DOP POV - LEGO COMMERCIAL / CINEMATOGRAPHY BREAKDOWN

Dear friends, this is OPERPOST channel and I have a holiday gift for you. This is one of the videos that is usually only available on my separate paid subscription channel. This is a New Year Christmas gift to my subscribers. This video is about one of my recent works, a Lego commercial. According to the plot, kids find a toy, which is a Lego, under a Christmas tree. And then they suddenly find themselves in a cartoon where they ride that Lego car.
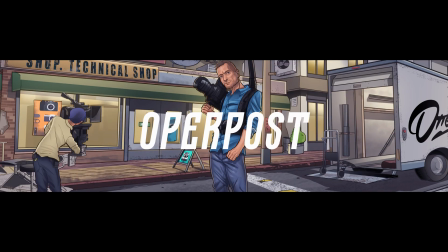[0:41]
So let's see how this video was done. We started with checking several country houses. According to the plot, our family lives in a country house. Outside the window we should have had a daylight, but at the same time we could shoot only in the evening because we were allowed into the store late after closing. And we could only set up the schedule as follows. We start shooting around 5 or 6 o'clock in the evening inside the house, and then we moved to the store where we were allowed to at around 10-11 p.m.
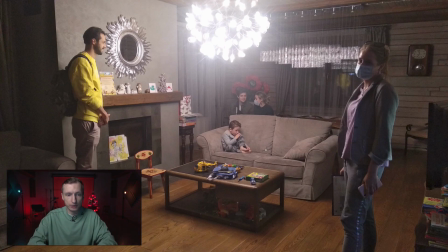[1:17]
While we were visiting those country houses, I already began selecting the appropriate angles. Initially, we looked at the angle of the room. It was immediately evident that there were windows that could be used for backlight.
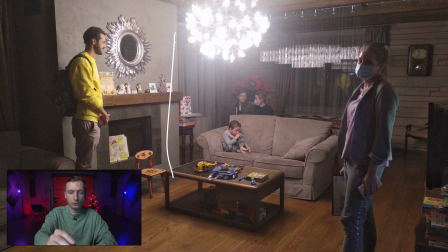[1:30]
We could put the light here or put the light in this other window. At the same time, we could place the tree somewhere here or place it somewhere there. In general, we planned to get rid of this sofa. One of the downsides was this huge chandelier that was impossible to remove in any way, but it seemed like we could remove this smaller one.
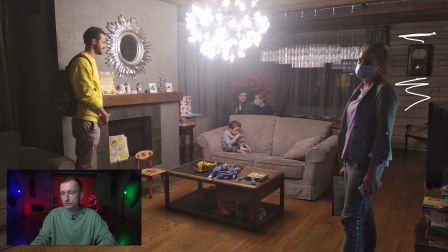[1:50]
We loved that there was a fireplace. We didn't like the walls, we didn't like the low ceiling.
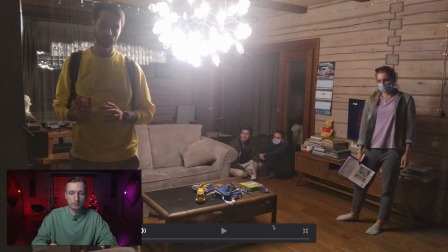[1:55]
The overall height, let's say, was small. We also looked at the angle in the other direction and didn't really like it either.
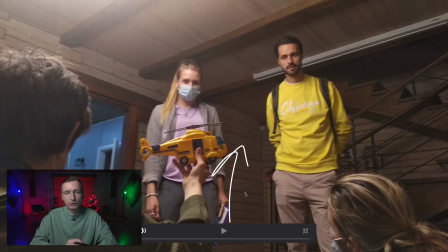[2:02]
We also looked back at the parents from the kids' perspective, as we had a particular photo script and one of the frames should have been from children's perspective. Children are sitting on the floor, parents are standing accordingly. And we needed a nice ceiling. This ceiling was not bad, but it was very low, appearing almost immediately behind their heads.
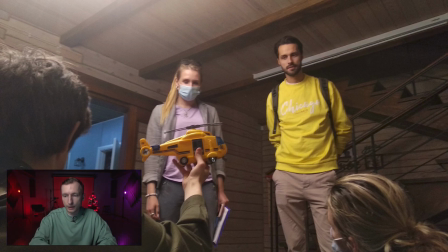[2:22]
Plus, there was some kind of white roll from projector screen, and there was also quite a pretty staircase. So I examined this perspective at an angle of the room to create some volume inside the room. In addition, there was a nice doorway through which we could create some kind of backlight from above.
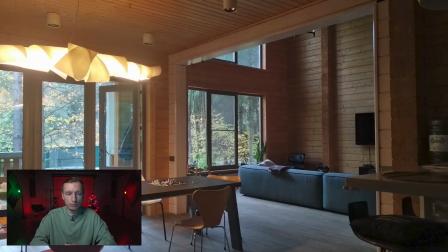[2:40]
And then we found this house, arrived there and realized that we liked it better. There were huge windows, there was a second level space with a high ceiling, more pleasant furniture, more modern furnishings.
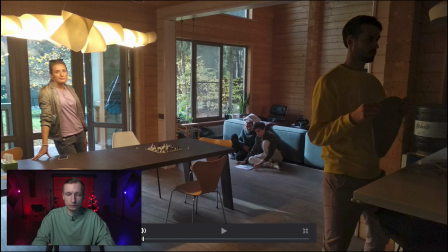[2:57]
We also tried to analyze this angle to look for the best location of our characters. The children should have been located somewhere further away. Here we plan to place a Christmas tree. Children will be close to it looking for toys. Parents were to be located somewhere along the edges of the frame.
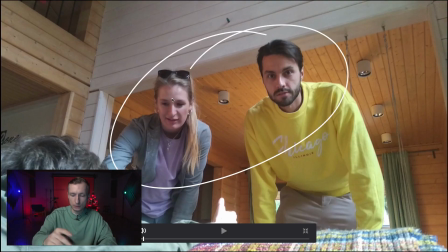[3:15]
We took a look at the reverse point.
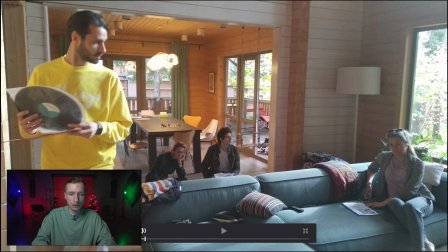[3:18]
We looked at it, then turned around in the opposite direction, looked at the perspective of the tree here. We thought it was the best to put the sofa here, move it in another way. The dad would be standing on the left, and at the same time we see more windows in the back.
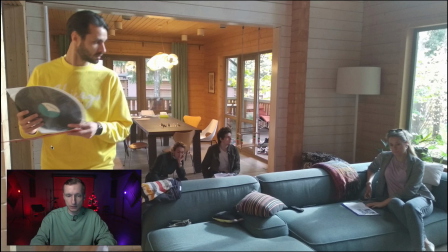[3:37]
So we would be looking not so much at the wall as at the windows, and we have more space and more opportunities for backlight.
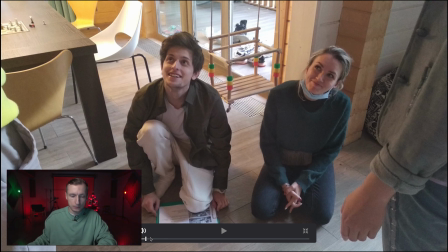[3:45]
Then we looked at the close view on children and a reverse angle on the parents.
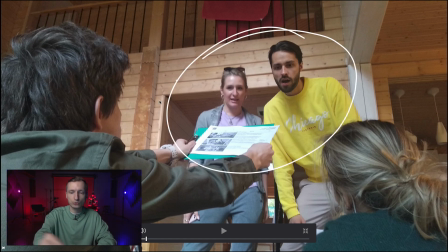[3:51]
There are some constructions, some more interesting geometry.
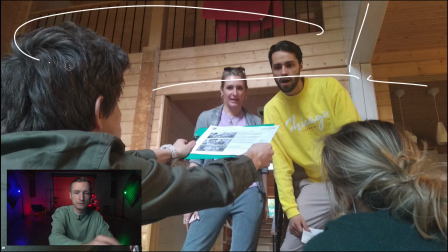[3:55]
There is a second level space from the top, and there is an arch behind the parents with some background. So it was quite an interesting angle, and we have chosen exactly that one.
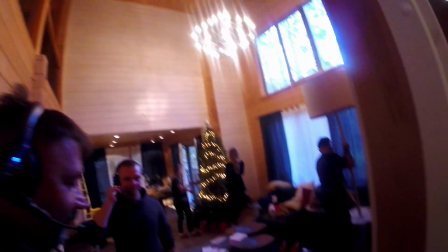[4:09] From here, we put a slider here on the floor.
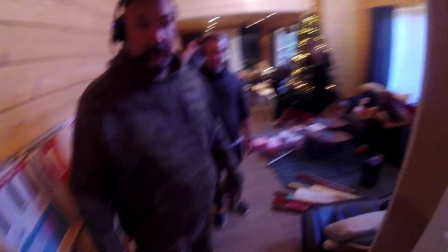[4:14] We might need to make some room to open the door and to be able to make a dolly in.
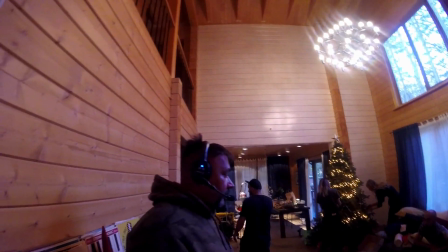[4:25] Of course, we wait until it's dark and then we start filming. We will use a 6 kilowatt lamp through that middle window on the right.
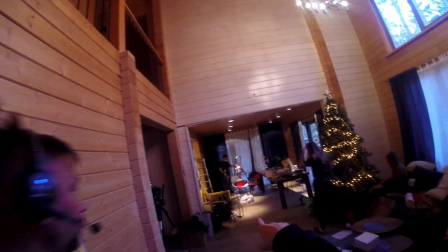[4:35] Like that. There we simply lighten the area with light mat, and here we also use light mat.
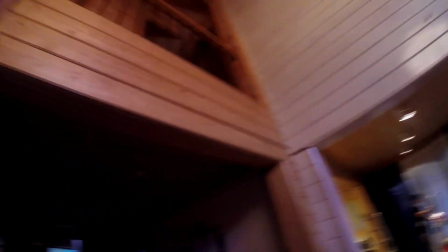[4:42] And then we'll see. We could use a terrace for the rest.
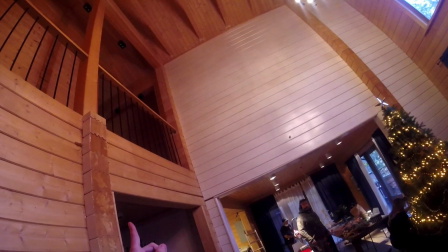[4:49] Above, we could place sources of backlight.
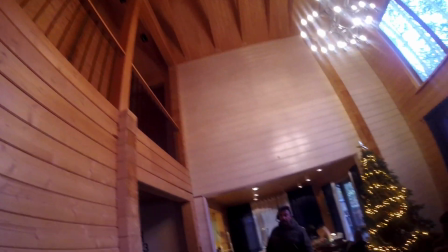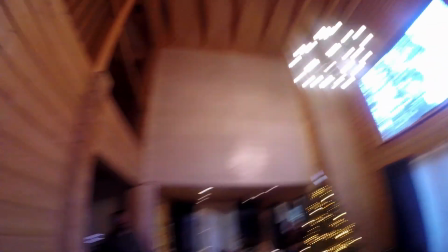[4:58] And also there will be chandeliers, but that's for artists to take care of. Let's see if it fits.
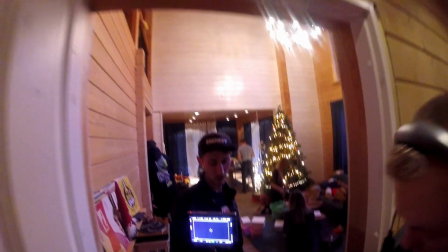[5:06] Is it the standard one?
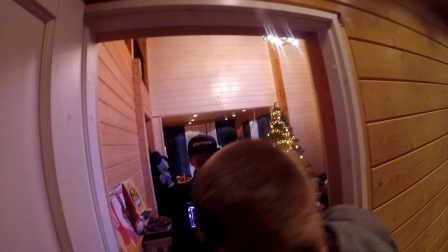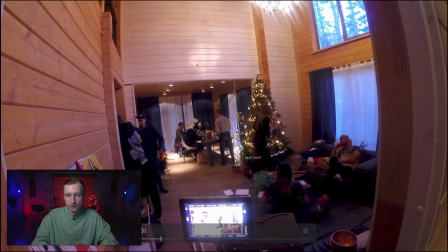[5:16] Great.
I chose a following light scheme. Since I knew that children would sit in the center of the frame, I wanted to give them some kind of ray of light so that it would outline them and they are highlighted by this beam of light.
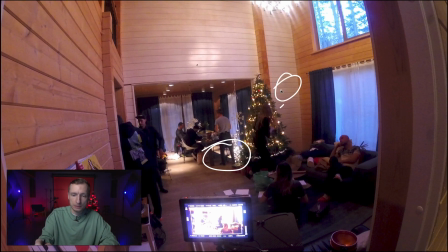[5:34]
So I put one device behind the window and it was shining through the central window with a strong beam of light behind which the characters would sit.
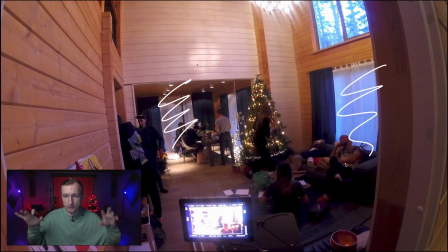[5:47]
As to these windows, I planned to lighten up the curtains so that it was just white and nothing was visible behind them. But then the guys suggested to open the curtains and attach markers so that CG artists then drew a landscape with snow falling from the sky.
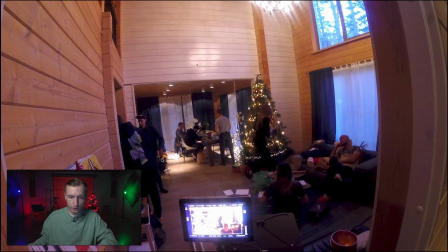[6:10]
It turned out pretty good. We'll see it a little later.
Yeah.
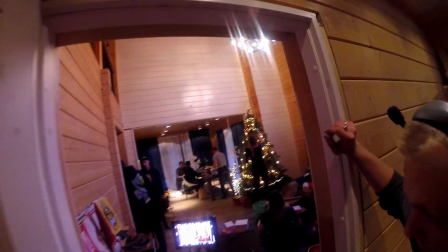[6:17] Let's check an 18 kilowatt lamp. It seems like the light is lacking.
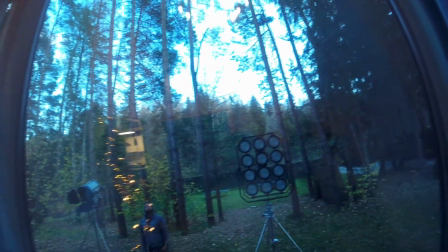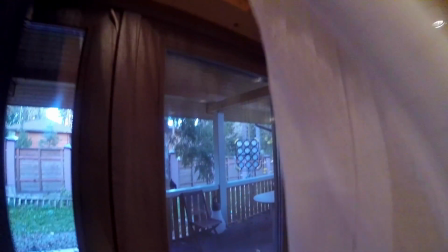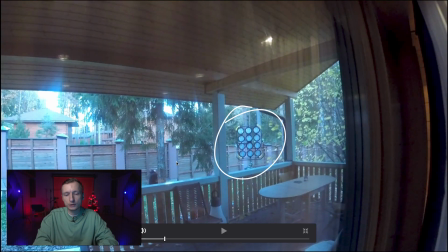[6:35]
On the outside, 12 lamp light mats were shining through the windows.
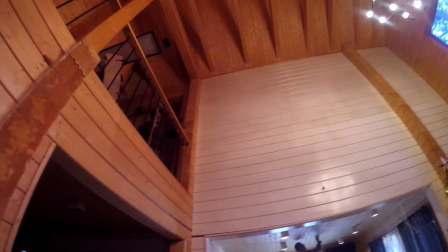[6:44] Yes, along the wall.
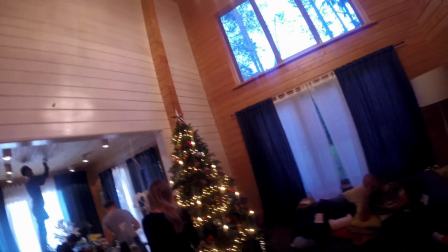[6:47] But if it reaches the sofa, it is going to be good as well.
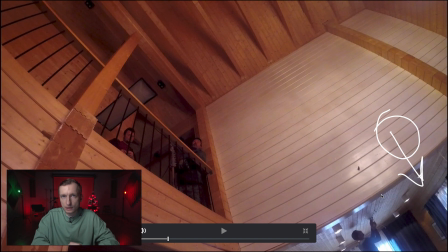[6:51]
It was assumed that there would be some kind of chandelier hanging in the room that would imitate some kind of warm light. I immediately realized that if the chandelier is hanging in the frame, we lower its brightness as much as possible so that it doesn't spoil the frame.
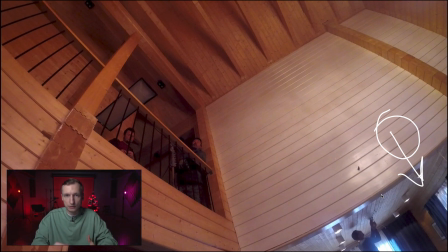[7:07]
At its typical brightness, it never gives a good light on the characters. So I suggested using a light mat to simulate, if needed, the light from that particular chandelier.
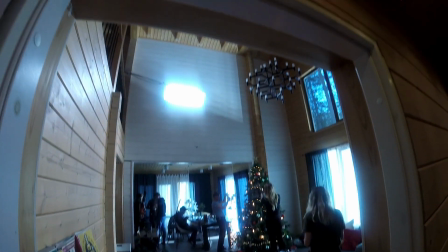[7:20] Make it half as bright.
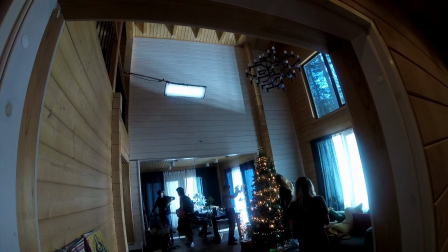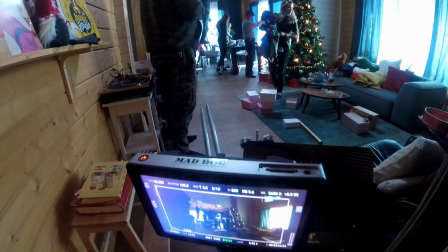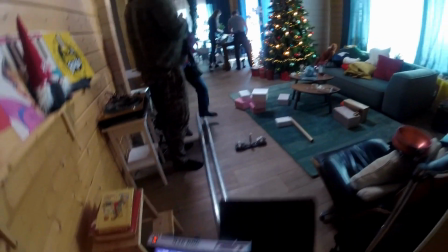[7:36] The view from a lower point is a little more interesting.
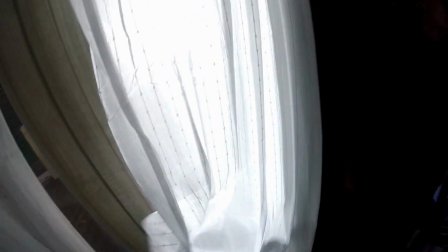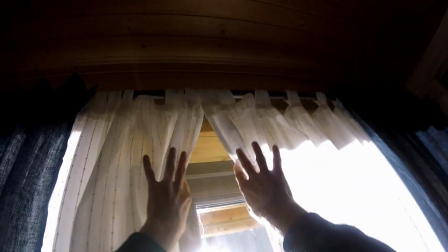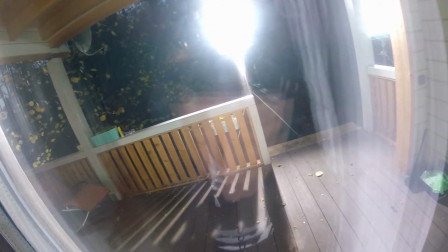[7:53] We need to move a 6 kilowatt lamp a little to the right, close to the tree and its branches.
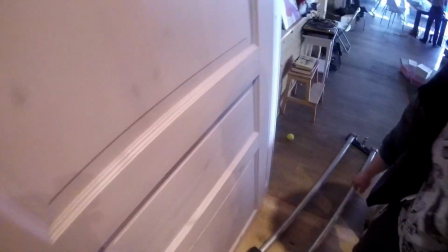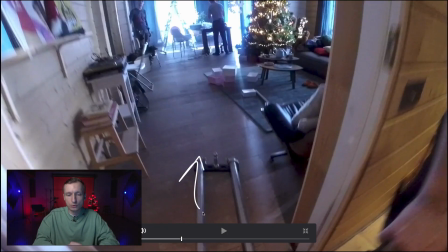[8:07]
At first, I was considering some higher point for the liner.